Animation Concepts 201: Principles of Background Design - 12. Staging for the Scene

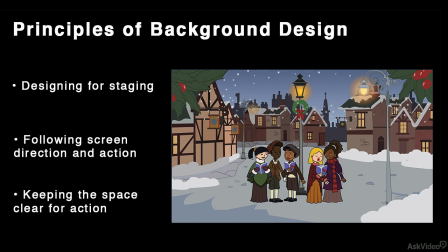0:03 Creating a background that's going to be used in an animated film or a show means that your painting is not the main attraction. It sits behind the main focus of the audience's attention, which is the characters moving about in the front of the show. The main difference between creating a background for animation and, say,
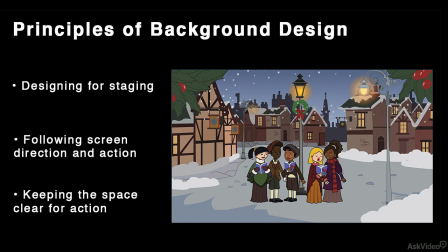0:23 creating a picture of a scene for purely illustration purposes is that a background has to support the story point of that scene. Even the most beautifully painted and illustrative backgrounds don't detract from the main action,
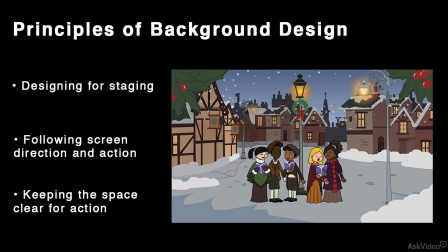0:37 and the very best backgrounds enhance the story point and add to the atmosphere or the mood of the film without the audience even realising it.
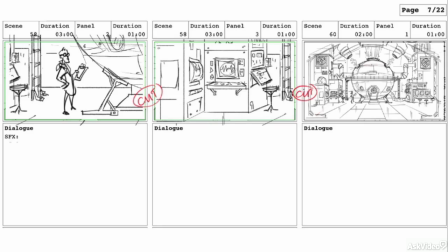0:47 All of this means that you have to consider staging when you're creating a background. Staging in animation is literally how you arrange the elements in a scene for the clearest possible view of the action.
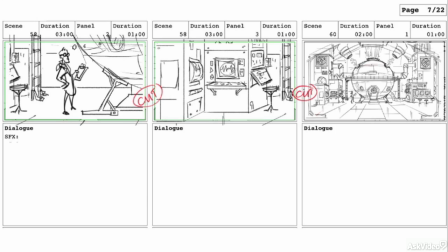1:01 The main thing is, obviously, you've got to give the characters room to move around. That's first and foremost. So, for example, you wouldn't put a huge, bright and distracting background element in the centre, no matter how nice you think it would look there.
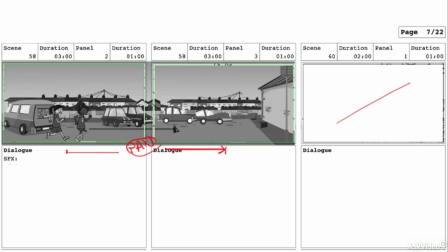1:18 You also need to be aware of where the characters will enter and exit a scene, and how they'll move about within that scene. To get this kind of information, you have to study the board panel that's been drawn for the scene, and there the board artist will have indicated any screen direction that the animation needs to take.
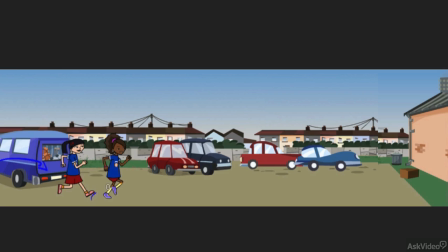1:38 In this panning shot, the characters simply run from screen left into the shot, so all of this area is clear of any elements at all. There's a lot of room for the action to take place in just this part of the screen.
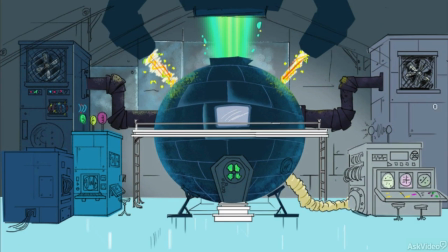1:52 In this background of the scientist's lab, there's a big background element in the centre,
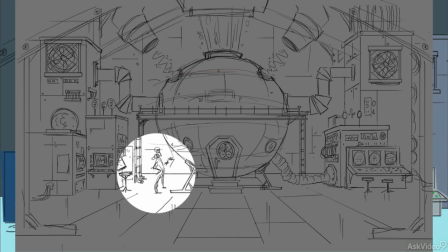1:58 of course, But the board panel shows that the scientist is going to be situated here, to the left.
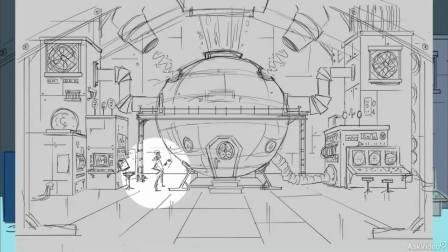2:04 So I know that the action is going to be taking place down here. And then I can fill out the rest of the frame.
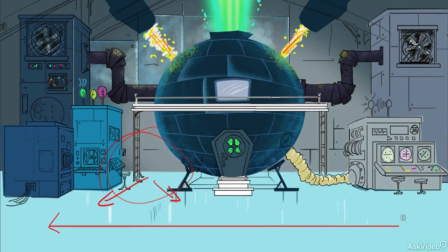2:13 Also for the wide shots, there's plenty of room for any action to take place here.
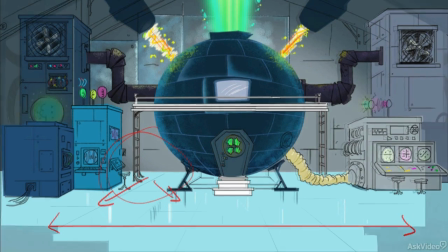2:19 Also bear in mind that staging really means how you direct the audience's eye.
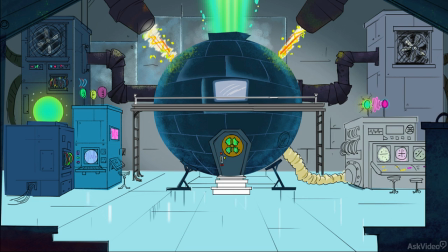2:24 So in a subtle way, that means a whole lot more than merely giving the animation some room. It means you can think about colour choices,
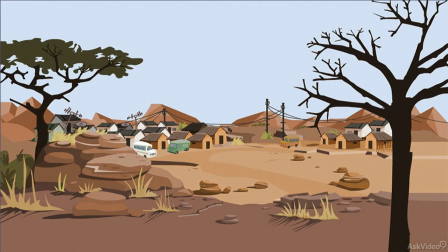2:32 tonality and composition to effectively support the underlying theme of the story or the scene.
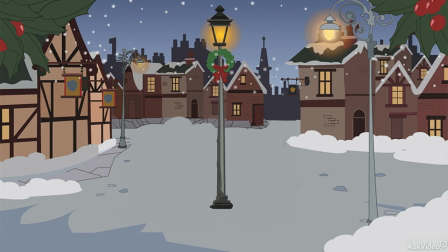2:39 Another direct way of influencing the audience's attention is to use framing devices. And so I'm going to explain all about framing up next in the next tutorial.